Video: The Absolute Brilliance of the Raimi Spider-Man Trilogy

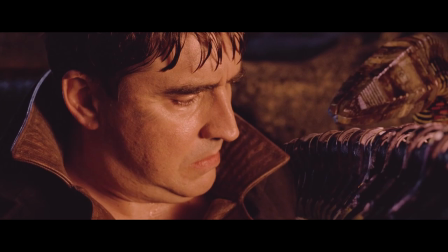Because we've come to care for this guy, hearing him in his last breath utter, I will not die a monster, is so satisfying.
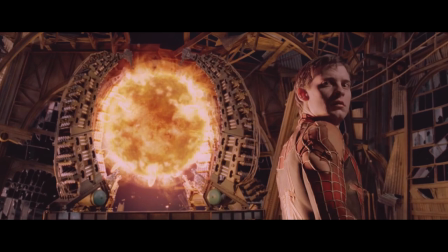You root for him to come good almost as much as you root for Spidey. And then maybe the best moment in the trilogy happens when a maskless Peter turns around to see Mary Jane.
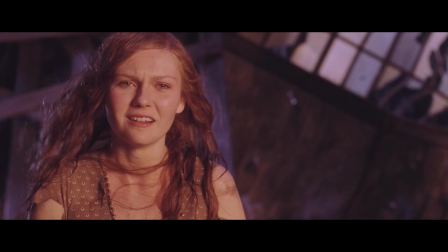A giant sigh of relief. This is such a good performance by Kirsten Dunst.
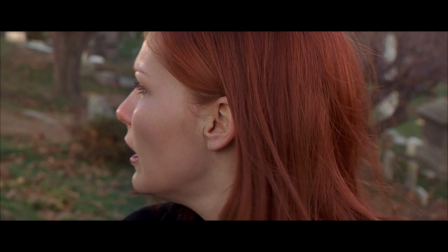Every tiny bit of suspicion and wonder she's had has finally been confirmed, and it's this great weight off her shoulders.
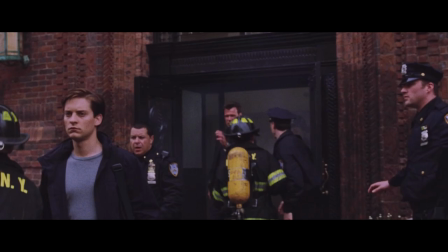And then, you know.
Hi.
That is so funny and so Peter Parker.
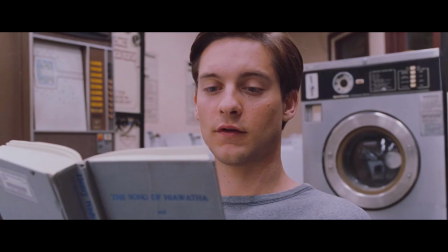And let's stop real quick. I've talked almost exclusively about Peter Parker, and that's cause, to me anyways, this has always felt like more of a Peter Parker film.
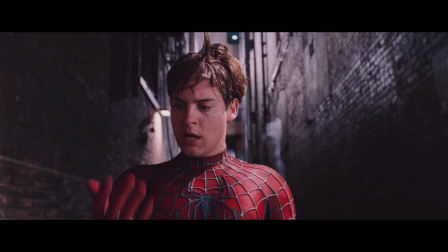Don't get me wrong, there is plenty of Spidey action, but this film feels more about the man behind the mask than the figure himself.
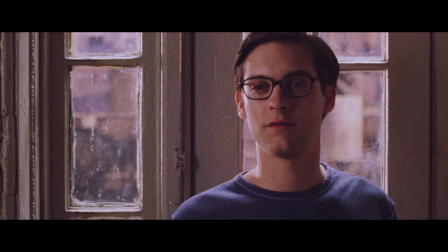The arc Peter goes through on this journey, struggling to balance his life between himself and the responsibility of being Spider-Man,
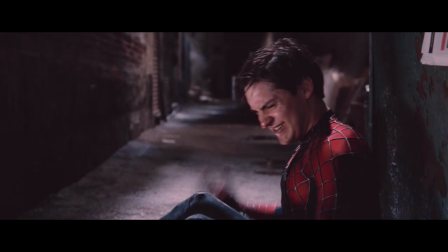just falling down more and more until he eventually can't take it, accepting that maybe you're not supposed to be
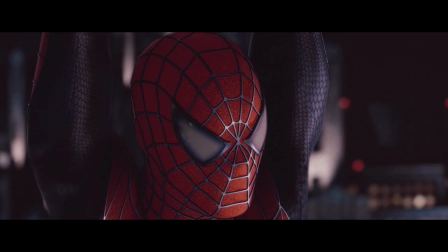Spider-Man climbing those walls. And then having this beautiful homage to Uncle Ben's speech from the first movie, which is turned on his head when he says, no, I'm not Spider-Man anymore.
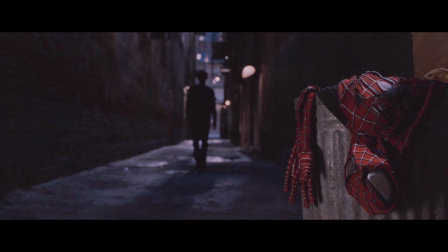I want to live my life. I want to be Peter Parker. I'm Spider-Man. No more. No more.
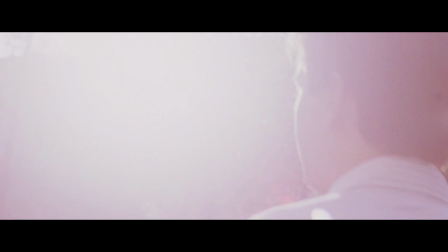And then we get the best scene in the film.
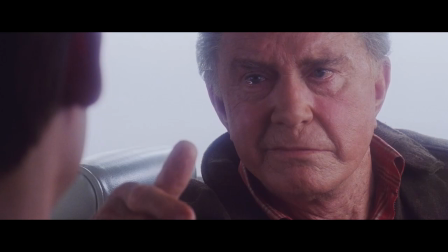The raindrops keep falling on my head sequence is really just genius.
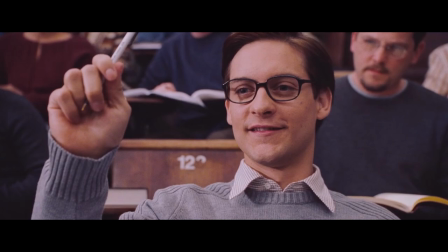After such an emotionally heavy and serious moment, the midpoint of the film starts with this goofy, cheesy montage of Peter being really happy.
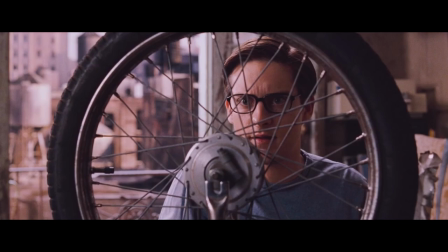He's smiling, his grades are doing great, he's content with avoiding his responsibility.
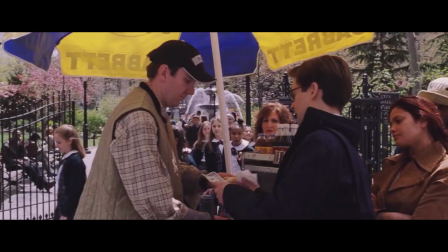Just watching Peter finally get to be himself and chase after the things he wants is temporarily liberating.
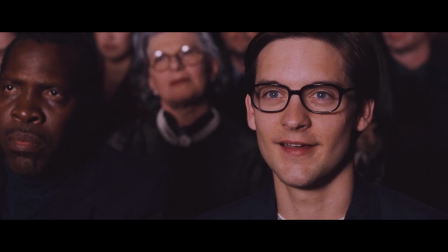And this freedom he now has from choosing to just be Peter Parker lets him do two important things.
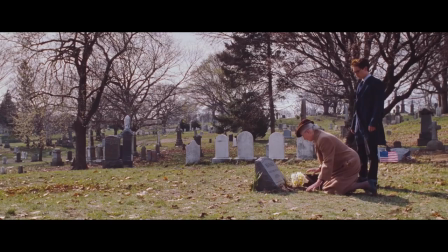One, he finally sees MJ's play, tripping her up on stage, and then poetically chases her out on the street.
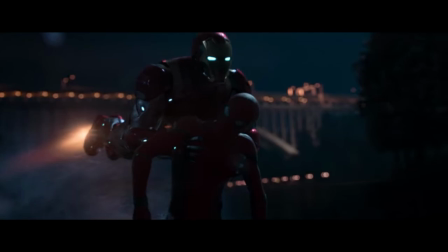And he finally confesses to Aunt May about Uncle Ben's death. Alright, look, you're gonna hear this a lot later on, but what annoys me the most about the MCU,
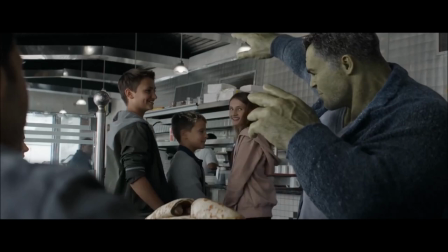and maybe just the current state of superhero cinema in general, is that moments just can't sit with you anymore.
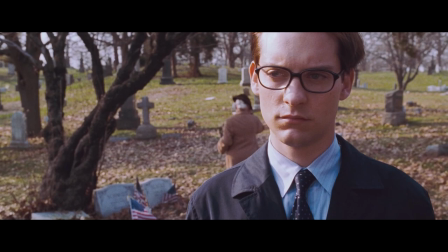It feels like serious things always have to be followed up by a joke.
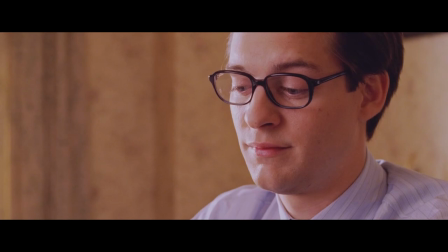But back in 2004, we got this long, quiet, uninterrupted 2-minute monologue of Toby just confessing what really happened that night.
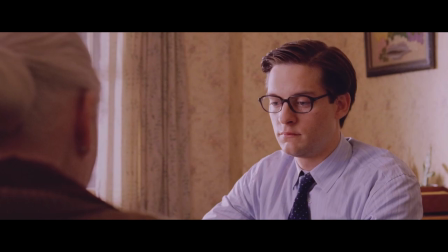I held his hand when he died.
It's uncomfortable, it's brilliantly performed, and it really leaves an impact.
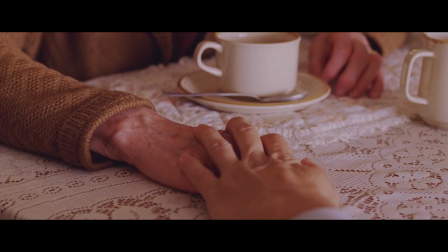Tobey Maguire is really good at small, subtle acting, and that skill of his really shines in this scene.
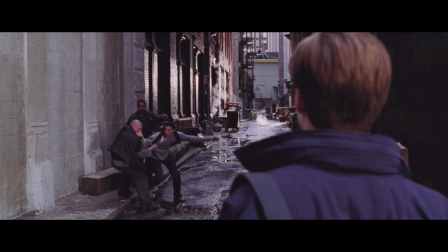And I just love how May can't even say anything. She just takes her hand back in disgust and then leaves.
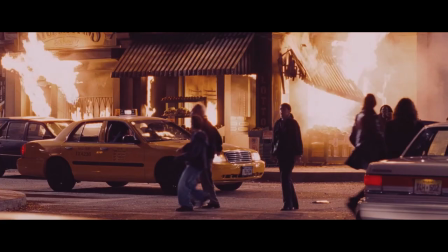It's at this point that the consequences of choosing not to be Spider-Man finally start to catch up to Peter.
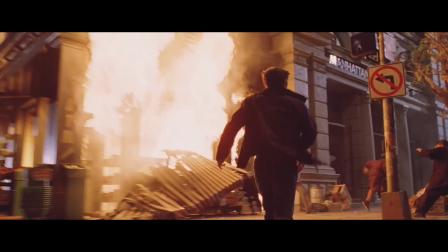There's this brilliant burning building scene, which a lot of people rag on a lot, but it's a really important turning point for his arc.
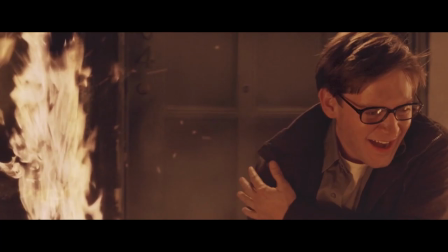We get to see that the real hero was never Spider-Man, but always Peter and his good heart. He runs in with no powers, weak as hell, just to save a little little kid.
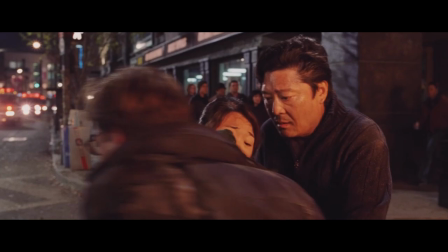And then after almost dying in the set that looks really good, he reunites his kid with the parents.
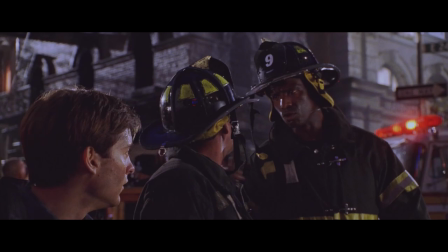But the best part of it, the most brilliant part, is when one of the firemen says, "Some poor soul got trapped on the fourth floor.
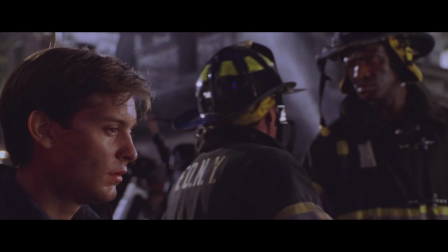Never made it out."
It hits him. If he was still Spider-Man, he could have saved that other guy.
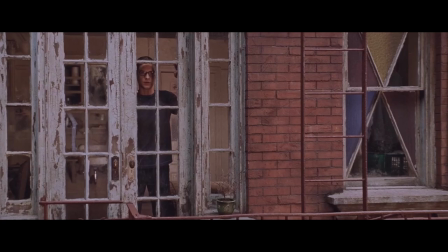It then moves to Peter asking himself, "Am I not supposed to have what I want?
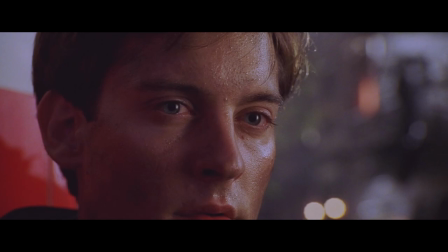What I need?"
And it's just brilliant. It's such an excellent way to show Peter's inner conflict.
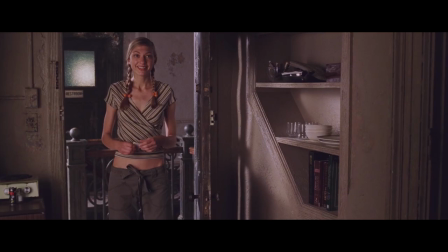And then we get...
"Hi, would you like a piece of chocolate cake?"
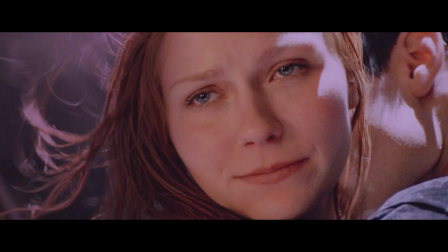Ah, I love you! But you know what I also love about this film? Spider-Man.
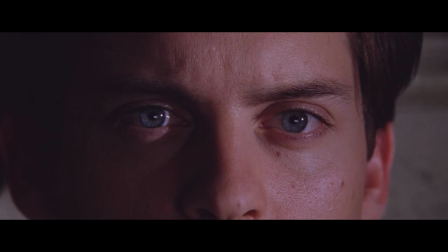Yeah, you could probably already tell that though.
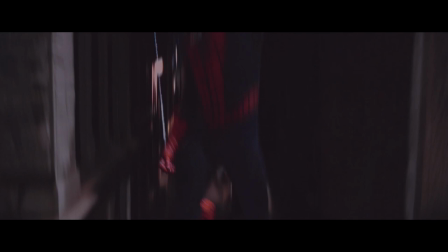Although the main heart of this film is Peter's inner conflict with what to do with himself and the mask, when the mask is on, it's just better and snappier and more thrilling than the first by every mile.
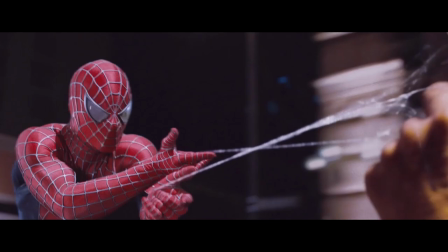Sam Raimi and the crew elevated the action in every way they could. I mean, you have these amazing shots such as...
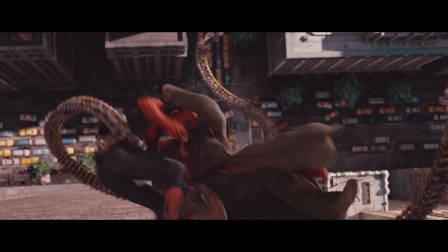Ooh. But in general, everything seems more realized. A lot more of the fights are higher up, really making you feel the vertigo allowed by the powers of this wall-crawling arachnid.
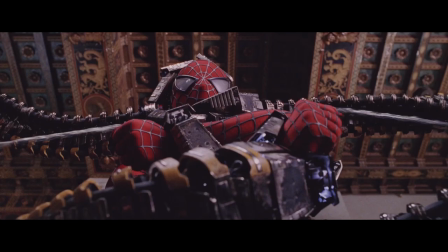His webs and powers are better utilized, such as Spidey shooting web balls at robbers, webbing things to throw at Doc Ock, or slingshotting himself across buildings.
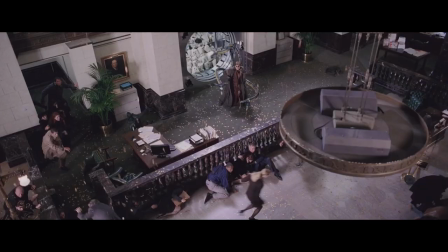The hand-to-hand combat seems to be more impactful and better choreographed than the first film, and even the quips are a lot better.
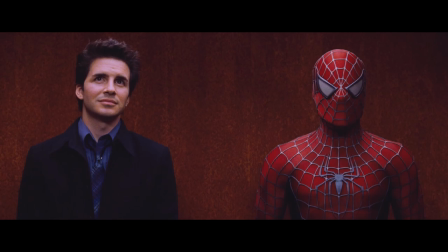"Here's your change!"
Like I said before, I think they all sounded pretty rubbish in the first one.
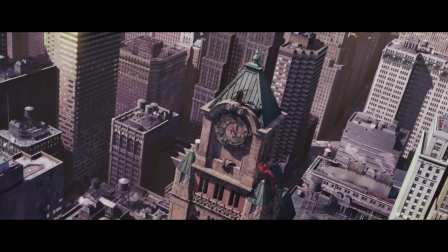But when he speaks here, I always thought it was pretty well done. But nothing, and I mean nothing, will ever be able to beat the train fight scene.
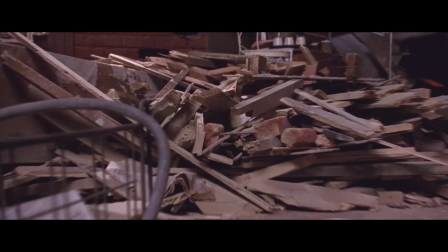This is just one of the most brilliant action sequences in any superhero film ever.
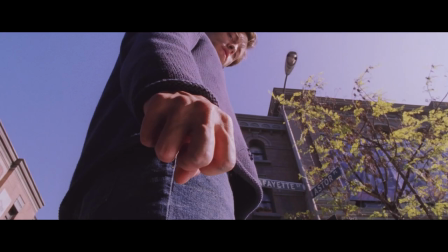First off, we're anticipating Spidey to return in this energetic dolly where Toby busts out of the rubble. He takes the glasses off,
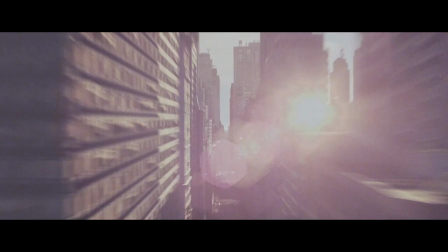clenches his fist, and we know Spidey is back.
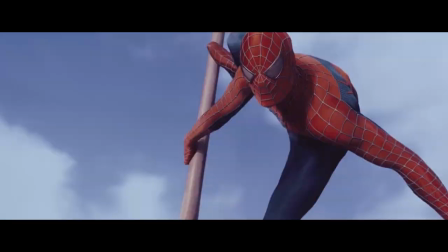And then through the paper, he once again swings energetically through the streets of New York, which then was just a reflection of Doc Ock's glasses.
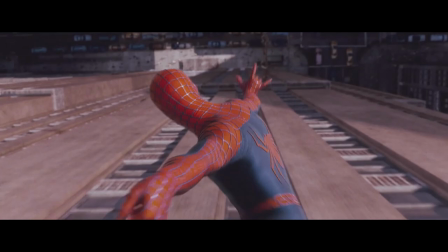Oh, come on!
They chat briefly, do a bit of flirting, and then get to work. A couple of punches are thrown, and then they brilliantly use Spidey's powers once again,
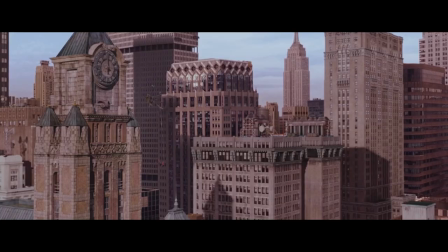having him be suspended off a web while he throws a piece of clock back at Doc Ock, and then he falls and brings Doc Ock with him,
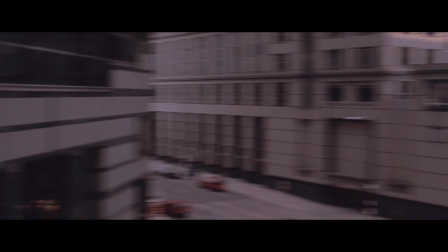and... the train.
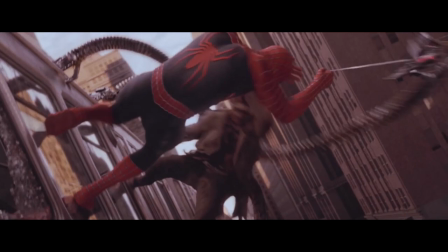What happens next is 5 minutes of amazingly directed action that is not only so fun to watch, but expertly showcases the visual abilities of these two characters.
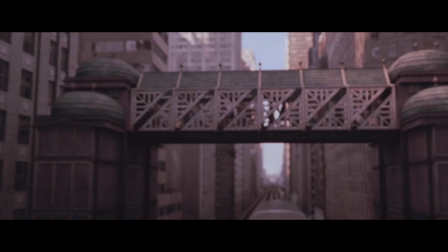You've got Spidey and Doc Ock climbing around this train. At one part, Doc grabs him and launches him, and then he narrowly fits through the crack and lands a punch.
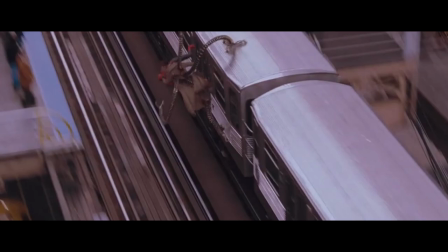In this one amazing shot, they're both on the side of the train, and the camera turns upside down and then pulls back to reveal how fast they're going. Holy shit, what a good shot!
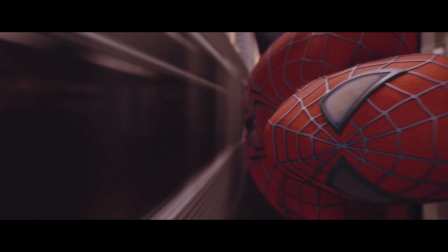There's this one bit where they're punching on the side, and a train comes from behind, and Spidey quickly looks back, and then at the last second, slams his back on the window, and wow,
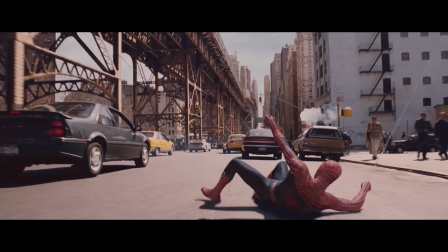Toby, my man. You free this weekend, baby? And then in another part, Spidey gets knocked off the train, slides on the road, and quickly gets himself back up as we hear...
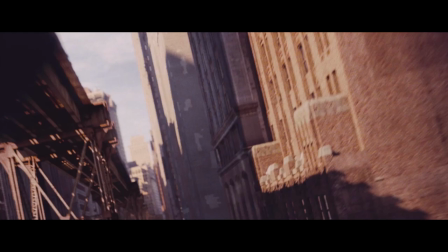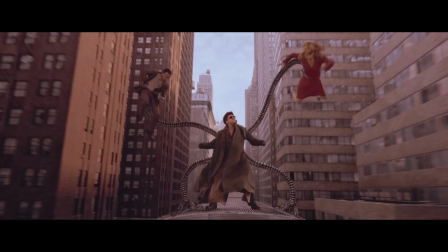And then this shot right here never fails to leave me smiling.
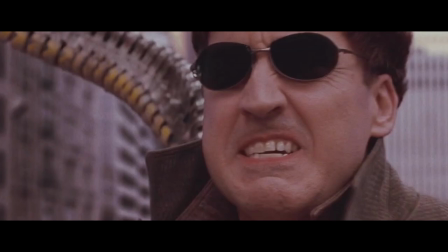It's just so good, guys, come on.
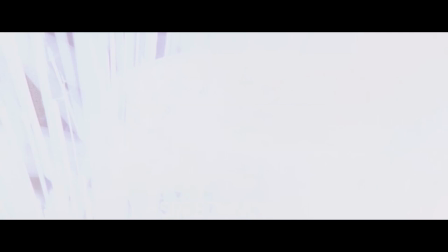Eventually, Doc Ock says, "I'm sick of your shit, Mr. Webback Spider-Man," and almost comically makes the train accelerate to max speed.
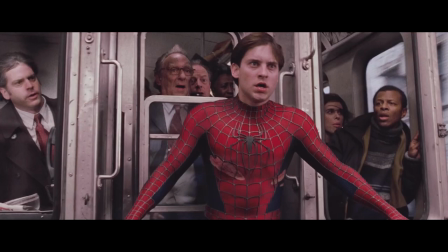Why can the train do this? We get this brilliant shot showing us the scale of the city and how little room Peter has left to work.
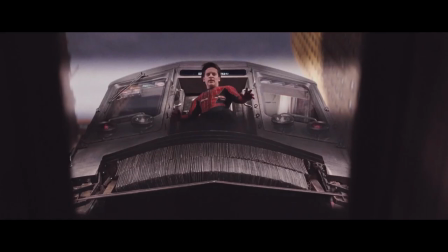This part is brilliant because even though he's exposed as Peter Parker, he still puts himself at the front of the train and tries to save all these people, even if he doesn't quite know how.
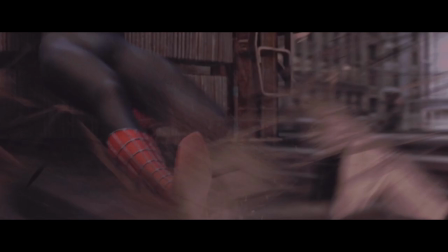We have to watch him use his intuition and think on the spot. He tries stopping the train with his legs, to no avail.
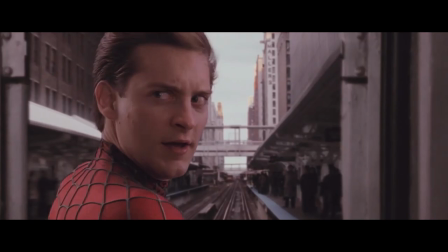"Any more great ideas?" "Yeah, how about I leave this train and let you fucking die, old man?
Jesus, what?
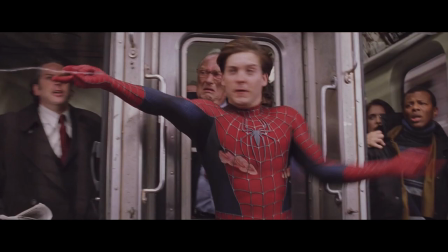Watch your mouth, man." He tries webbing the buildings and nope. And then we get the last ditch effort.
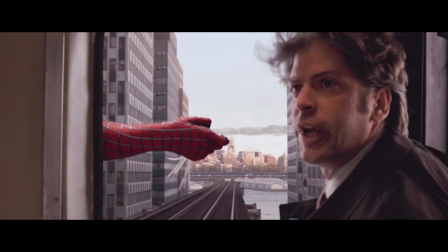Lots of webs. Yes, Toby makes a stupid face, but watching him push his entire might to stop this train and save these people is always so enthralling to watch.
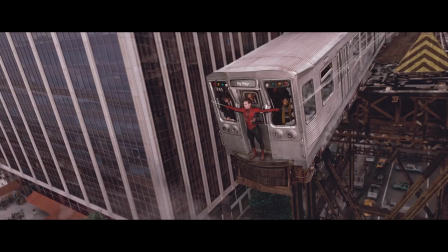It begins to slow down and right at the last second, it stops. He did it. Spider begins to fall, and the people he just saved catch him last second.
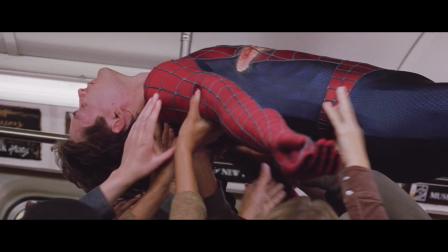Well, so real quick, I've always loved how squishy he is here.
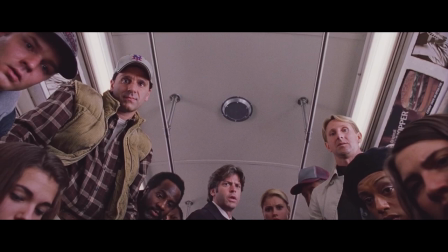And in this scene that somehow doesn't feel corny or forced, Spidey is carried through the crowd and put down to rest.
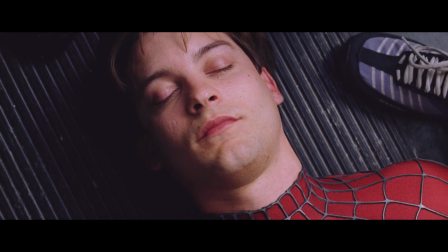Some guy says, "He's just a kid. No older than my son."
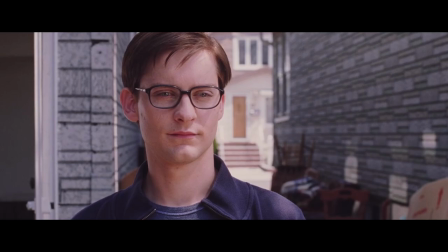Which I've always loved, because it reminds you that Peter really is just some guy with a massive heart saving all these innocent people.
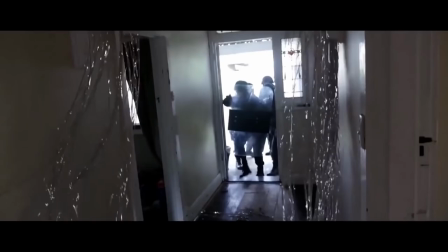And I know it's been joked to death, but if this was modern day, this shit would have been live streamed, TikToked, Instagrammed, fucking sketched on a canvas.
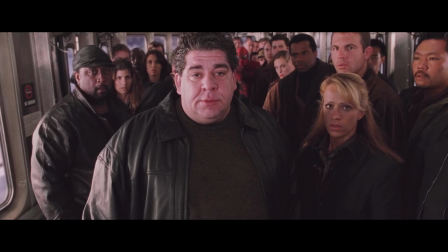I mean, Peter would be docked, I'm telling you. Anyways, Doc Ock shows up and we get this beautiful scene.
"You want to get to him, you got to go through me." "Very well."
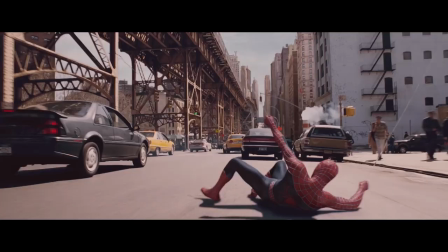This scene is the peak of the movie and maybe the trilogy or filmology.
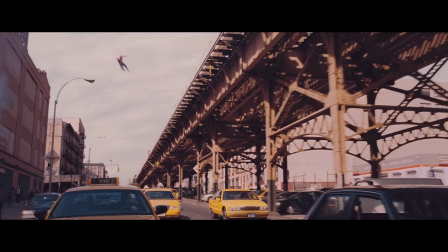I cannot tell you how many times I've watched this on my phone late at night instead of sleeping or doing something productive.
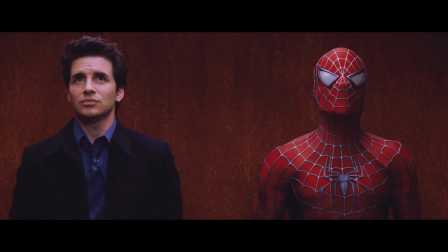It's not just ingeniously constructed action sequences, but because they successfully made you care about these characters, the fight becomes more than just weightless punches.
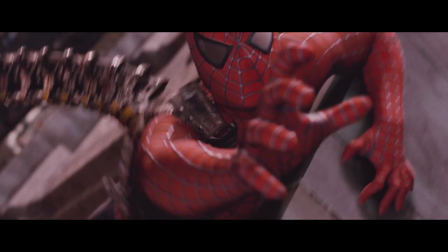Sorry to go so long about this film, but it's just so well done and so well executed.
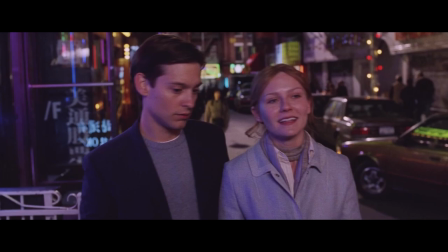It has all the gigantic and stylish set pieces you'd want from a high budget Spidey film, but then it's also got this irresistibly lovable heart and soul that is what makes you come back.